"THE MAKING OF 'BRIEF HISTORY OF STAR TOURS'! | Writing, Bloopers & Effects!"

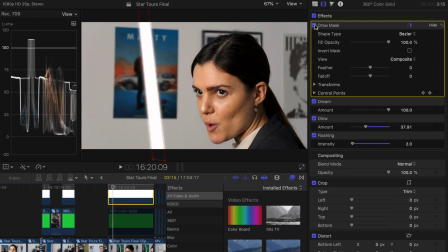20:25 And then using the keyframes, you then, as Helena would move the lightsaber, frame by frame, you would then move it so that it matched up with where Helena was moving it to. So you've got that original colour, which is white, because the lightsaber itself is mainly white.
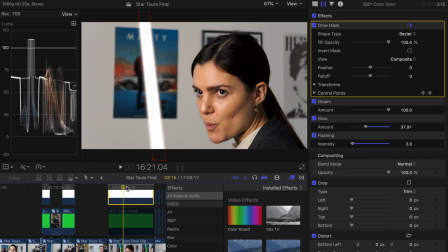20:43 You add some effects to that to like make it glow, make it flicker, but then you also, on top of that, you add another colour. So you copy that effect that you've got, the white that's over the lightsaber, you copy that, and then you alter some of the effects and you change the colour to whatever colour the lightsaber is that you want.
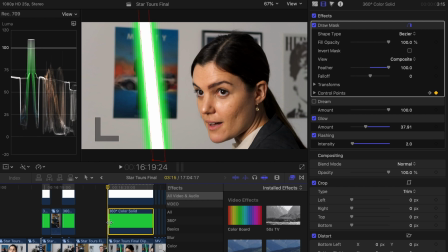21:03 So we were going to go with green, so we add the green, and then that's now glowing around the white that you've got. And because you've already keyed in all the movements with the white that you put in first, the green should just automatically now follow it. When it came to actually doing the scenes with the lightsaber moving, that was harder. Because as the lightsaber moves, you don't really see it when it moves fast, but as it sort of leaves a trail.
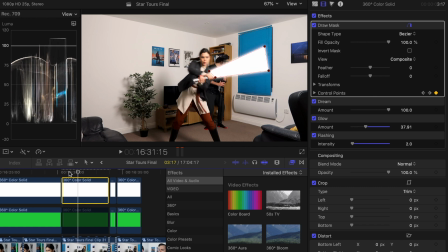21:35 So as the lightsaber moves, so if it's here and it moves really quickly to there, the lightsaber's still going to be here because it's got to catch up to the lightsaber being there.
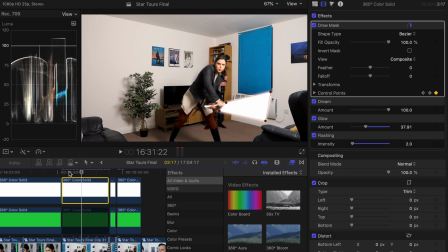21:45 So using the draw mask, as Helena would move the lightsaber,
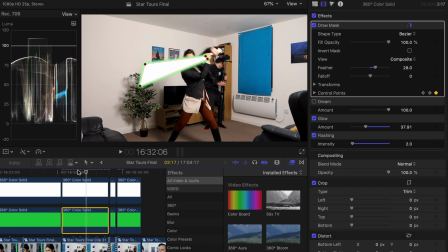21:51 I would then have to just move the lightsaber with Helena, but also try and figure out where the lightsaber would be when it's trying to catch up. And then something else that's around the lightsaber, because the lightsaber is probably going to give off a green glow,
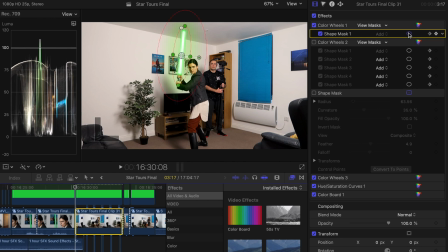22:05 you then add a shape mask to the main clip, and you can pick a colour that that shape mask is going to project, and then you feather it out so that it blends in with the environment. And so the colour that we went for here was green.
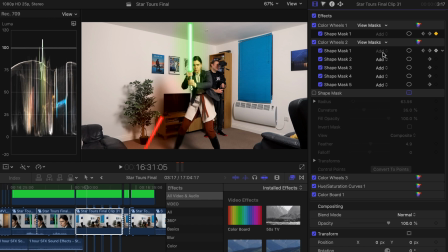22:17 With the blaster effect, you would have red. So there's actually a red shape mask which follows the laser blast using the keyframes. It follows the laser blast as it hits the lightsaber. So yeah, that's it for the making of A Brief History of Star Tours. Thank you so much for watching. Thank you so much for watching the original video as well. It has meant the world to me. It was such an amazing project to work on. I hope this video made sense. It's quite hard to, I mean, if I went into the actual, what went into the scenes, it might get a bit too technical, and I don't really want to get into that much detail. So I hope it sort of gave you an idea of how we sort of did things. If anybody has any other questions relating to the video that I haven't answered in the video, then just, because I'm just sort of doing this off the cuff, then just put down in the comments a question and then I'll get back to you. But thank you so much, and I'll try and get working on the next Brief History video. Hopefully it won't be as long between as Pirates of the Caribbean and Star Tours. So again, thank you for watching, and we'll see you in the next video. Toodle Pipski!